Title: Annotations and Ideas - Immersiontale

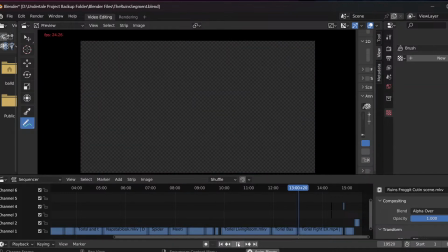So he follows her again, and then this is the fight, but this is from the trailer as well.
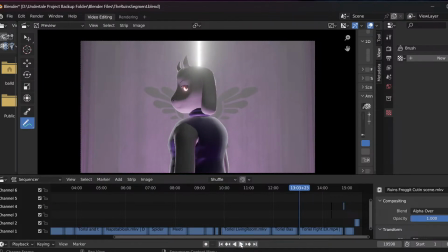Everybody's seen this in the trailer.
Hey, baby. Baby in the background at the moment. Is everything all right, Jen?
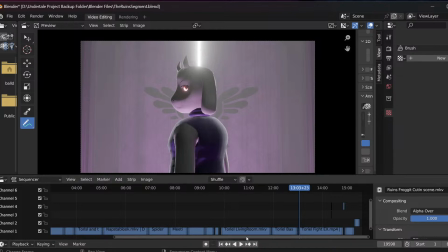So yeah, this is the bit where we actually get to the boss fight with Toriel, where you're meant to reason whether...
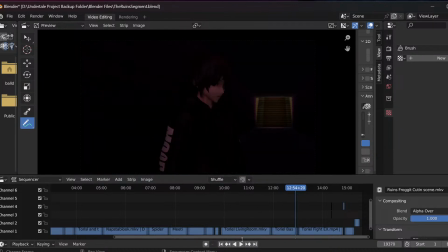I put this in the trailer because I actually liked the way that I did this.
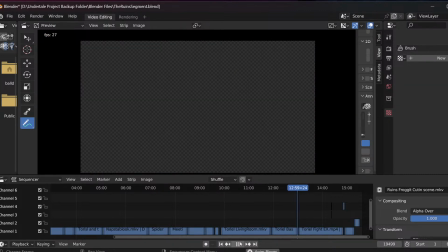This was the first instance, I think, of doing volumetric lighting, which is basically letting lights glow and making them look like light rays.
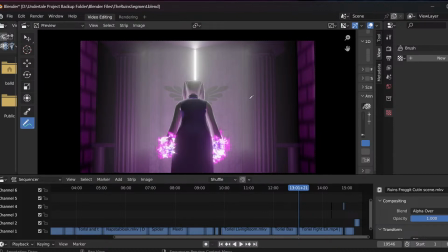So you can see it casting around the door here.
Take her out while she calms down. Hope she's alright. My poor daughter.
So, in other versions that I'll go over this, she
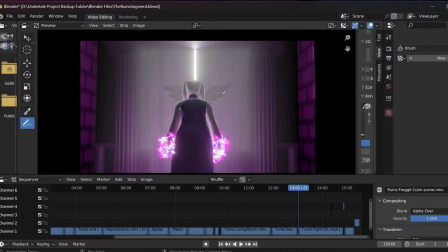had a different background that was less detailed. I actually ended up going in and doing the door and the columns and everything else. Basically, getting this door model from, I think it was Source Filmmaker, as a separate model and then placing it in here because the original one wasn't as detailed.
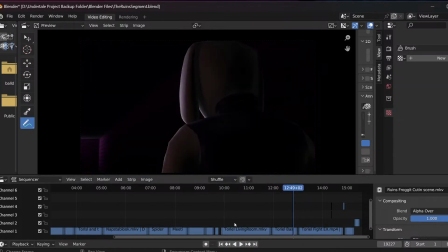And then we've got the fire effect on the hands. I don't know about you guys, but I'm not too sure about the fire effect. Like, I'll just rewind a little bit here. That and zoom in so I can not have to rewind so much.
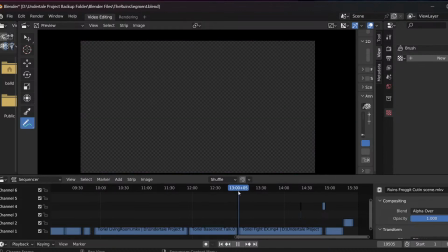So yeah, this fire effect, what it's doing is it's actually spitting out sprites that are based on flames.
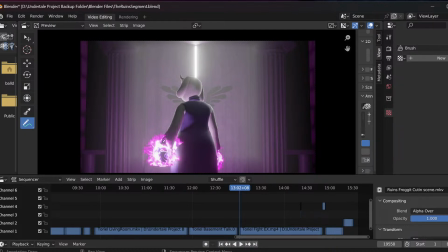And they're spat out at a certain rate and a certain distance as well, randomly in different directions. I think it looks okay, but it's not amazing.
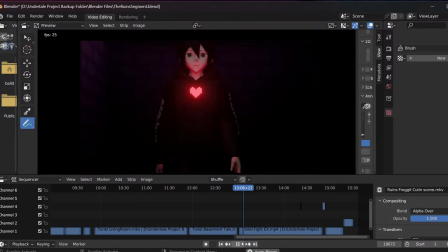It's where the player's like, stop, just don't do this. We can see the red soul in the chest there.
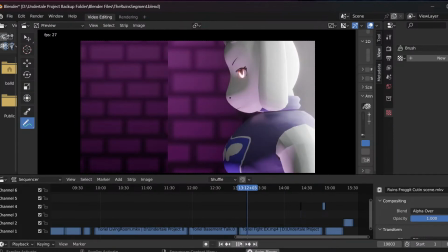She's like, look, you can't look after yourself. Everyone that comes down here dies.
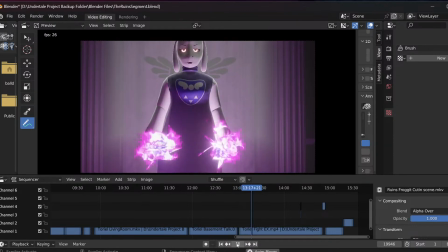Asgore kills them. If you're going to get... If you want to go further, you'll have to prove yourself.
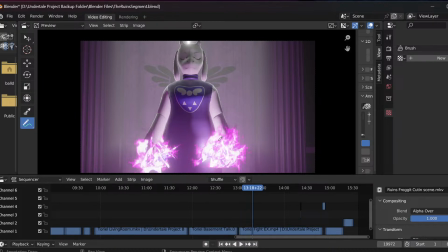The cool bit about this, detail-wise, is that both of her hands have lights attached to them, so they react with the environment and with her how you'd expect. Her eyes obviously have to glow because it's a dark room, because it's the basement,
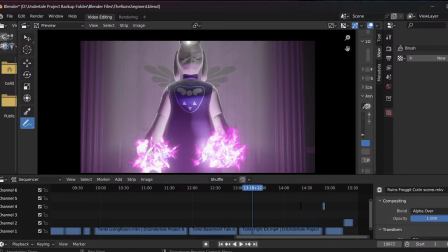and then behind her is a giant light that's facing towards her back, so she's edge-lit from behind.
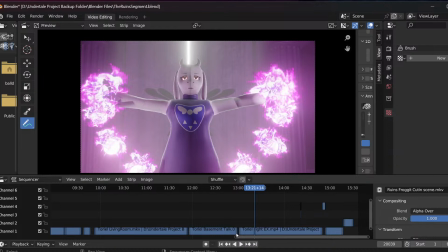And of course, it's a case of, this is something that I've been struggling with for a little while, is how do you animate some of these fights? Because some of the characters don't use projectiles, or some of them you'd think the way that they're structured don't use projectiles, or might not.
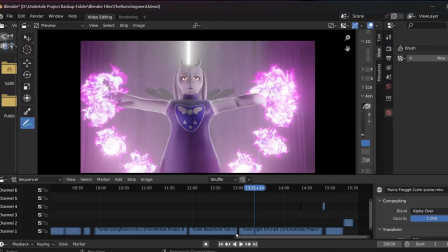It's a case of trying to figure out what the character's abilities are in full 3D instead of just doing what other people do, where they translate the bullet box from the game into 3D, and it doesn't quite look that good. So for Toriel, I was like, how do I do
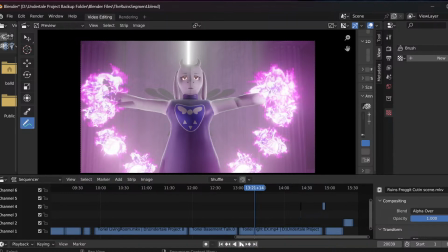this? We'll just have her spawn fireballs next to her, and then she throws them. So we got this kind of thing going on here, where she spawns them and then throws them at the player.
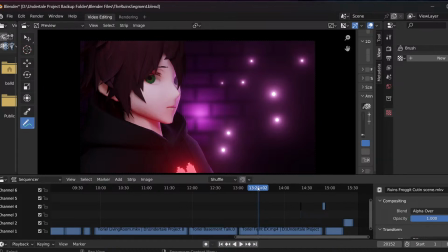And the cool thing about that, again, small details,
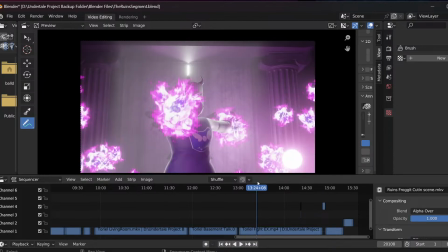is that as she throws them, if we can just get this pause just right, let's try and use the mouse for this.
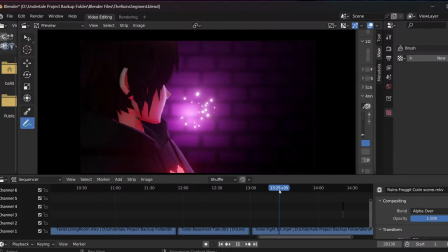It's just on one of the frames, you can see it going past the player just enough
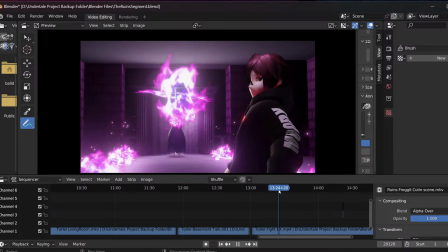that the fireball lights them up just a little bit.
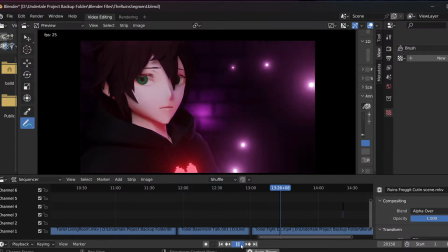And then it hits in the background, and the player's like, oh god.
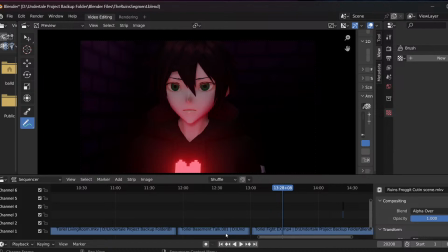But also is obviously has to stay determined, so they're a bit upset that they're having to go through this.
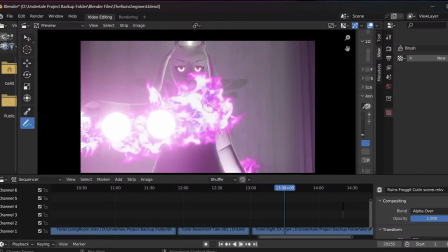That's why they've got kind of this stern face. He's like, don't just stand there, face me.
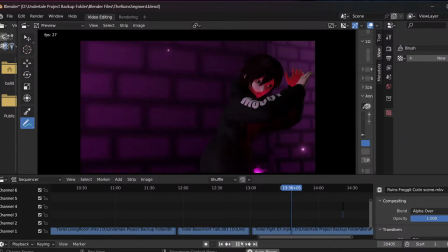He's like, okay, just gotta protect myself. You got all these fireballs going past, and bam, hit in the face, goes down.